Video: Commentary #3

So up until that time, you note that the shots themselves are either medium close-up or close-ups of each individual, but they never are shown in the same frame, and then when they are, they're very far apart.
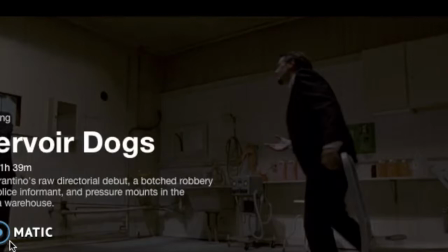It's showing their reactions as individuals to what they're saying, but also their differences as people, and how they've kind of, their actions in the previous scenes have created a divide in their relationship. As they start agreeing on the job and their purpose and what they were there for,
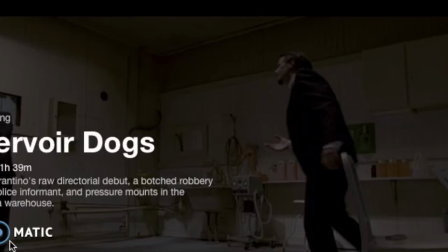the frame allows them to, the frame and the acting, they bring them together.
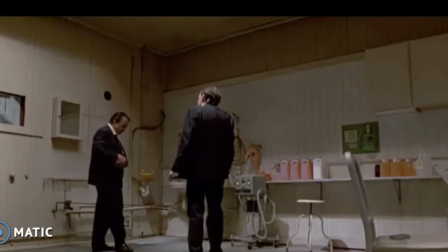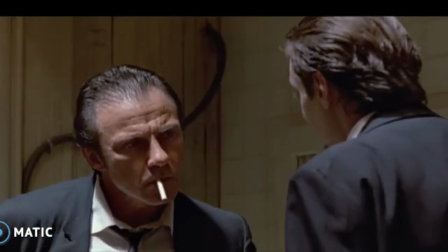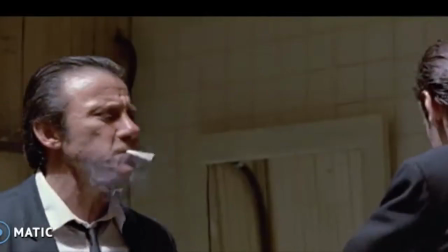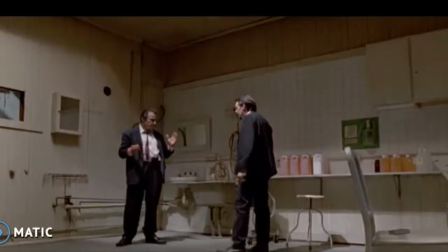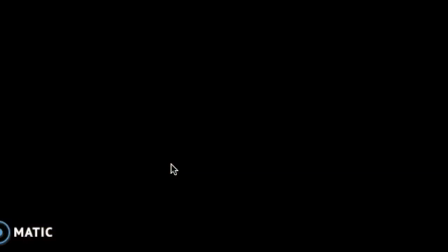So now that they are discussing, like I said, the similarities in their views of what happened, they're closer together, but they're still not as close as they were in the opening scene, illustrating that they are in agreement,
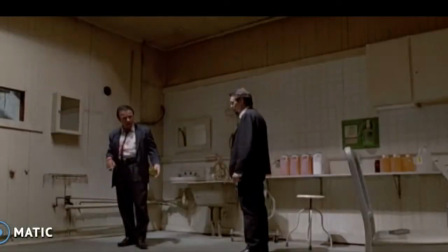but there's still a divide after what has happened. Alright, now we're gonna kind of introduce the use of music
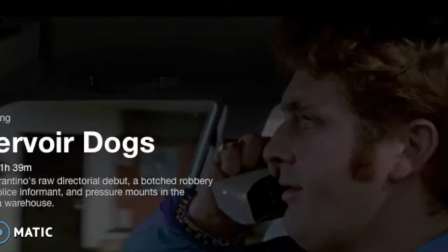in situations that are not super appropriate to the kind of music that they're going to be using. So what that does is enhance the it kind of enhances the the overall theme of a lot of Tarantino's films,
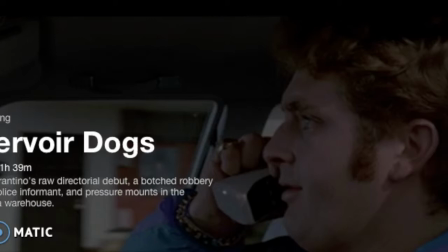which is kind of a satire on excessively violent action movies and things that kind of desensitize us to really horrible things, really gruesome and grotesque scenes in films.
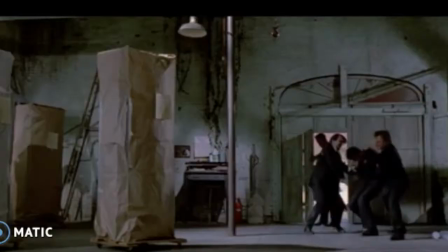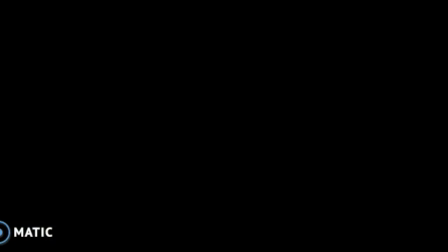That's a cop, by the way. That is an officer that was captured and then put in the trunk, and now they're going to kick the crap out of him to the backdrop of some sweet jams.
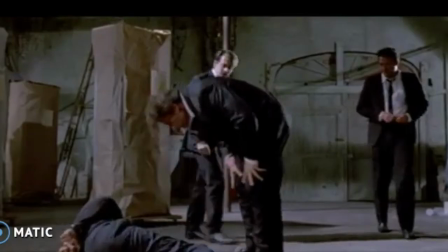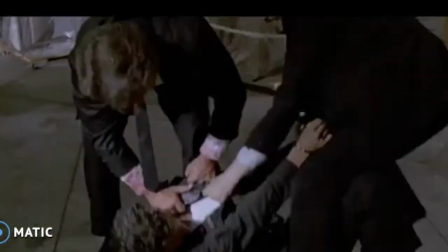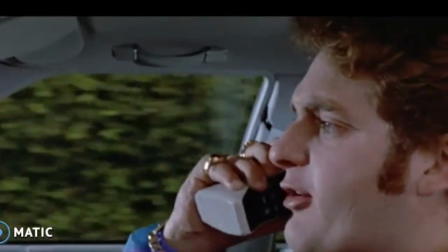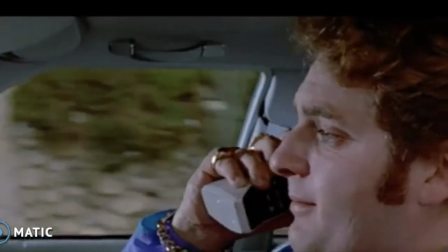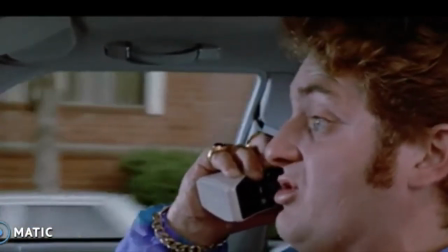Hey dear, I'm ready to get going. It's called Sacred Marriage. Here, why don't you come say hi?
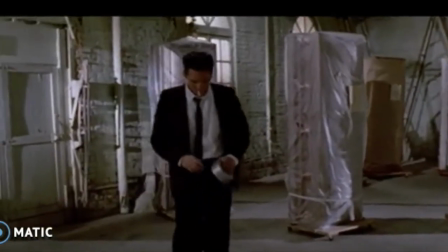All right, well, it was called Sacred Marriage, and what it really is about is what's it about?
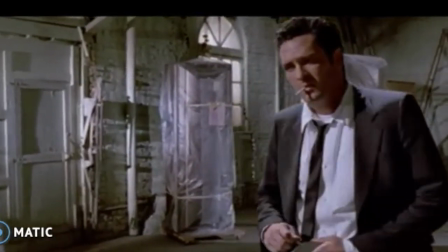It's on marriage.
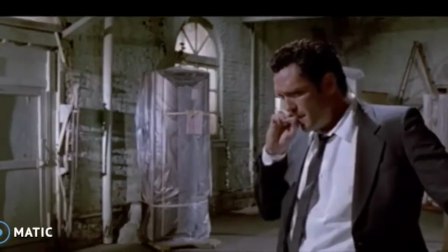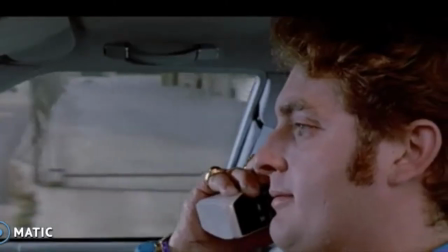I always love the metaphor. If anybody can think, oh, either doesn't know that.
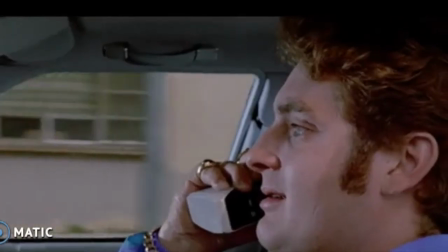I know.
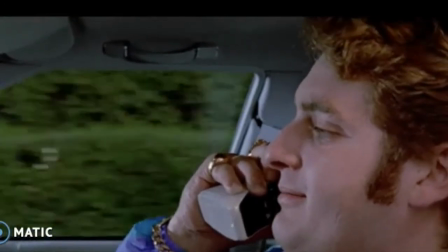Yeah.
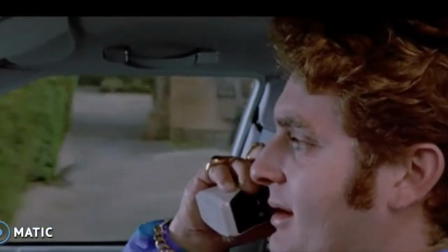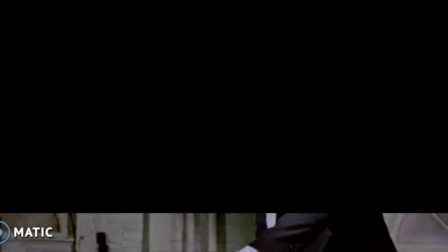Also here, it's good to note that the shots have been kind of um,
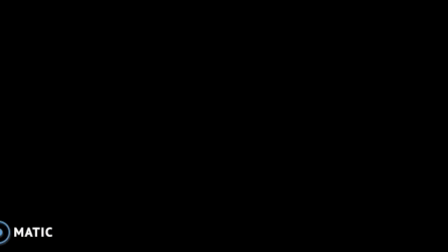it's the shot of the violence and the music playing, and then also the shot of one of the characters explaining what's going on,
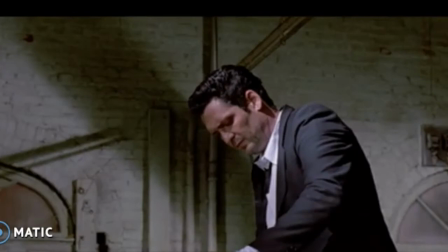kind of the severity of the situation. So that having those shots juxtaposed and still like proceed linearly kind of explains the situation,
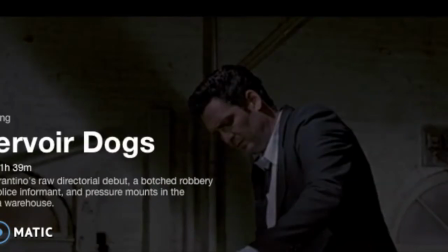giving us like keeps the audience grounded in what's happening, but then also is just outrageously violent.
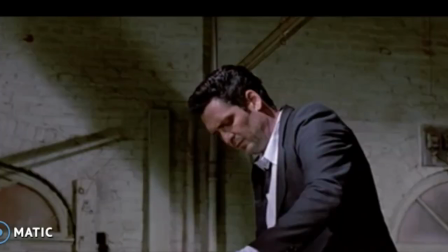And we'll finish up real quick with one of the most famous scenes.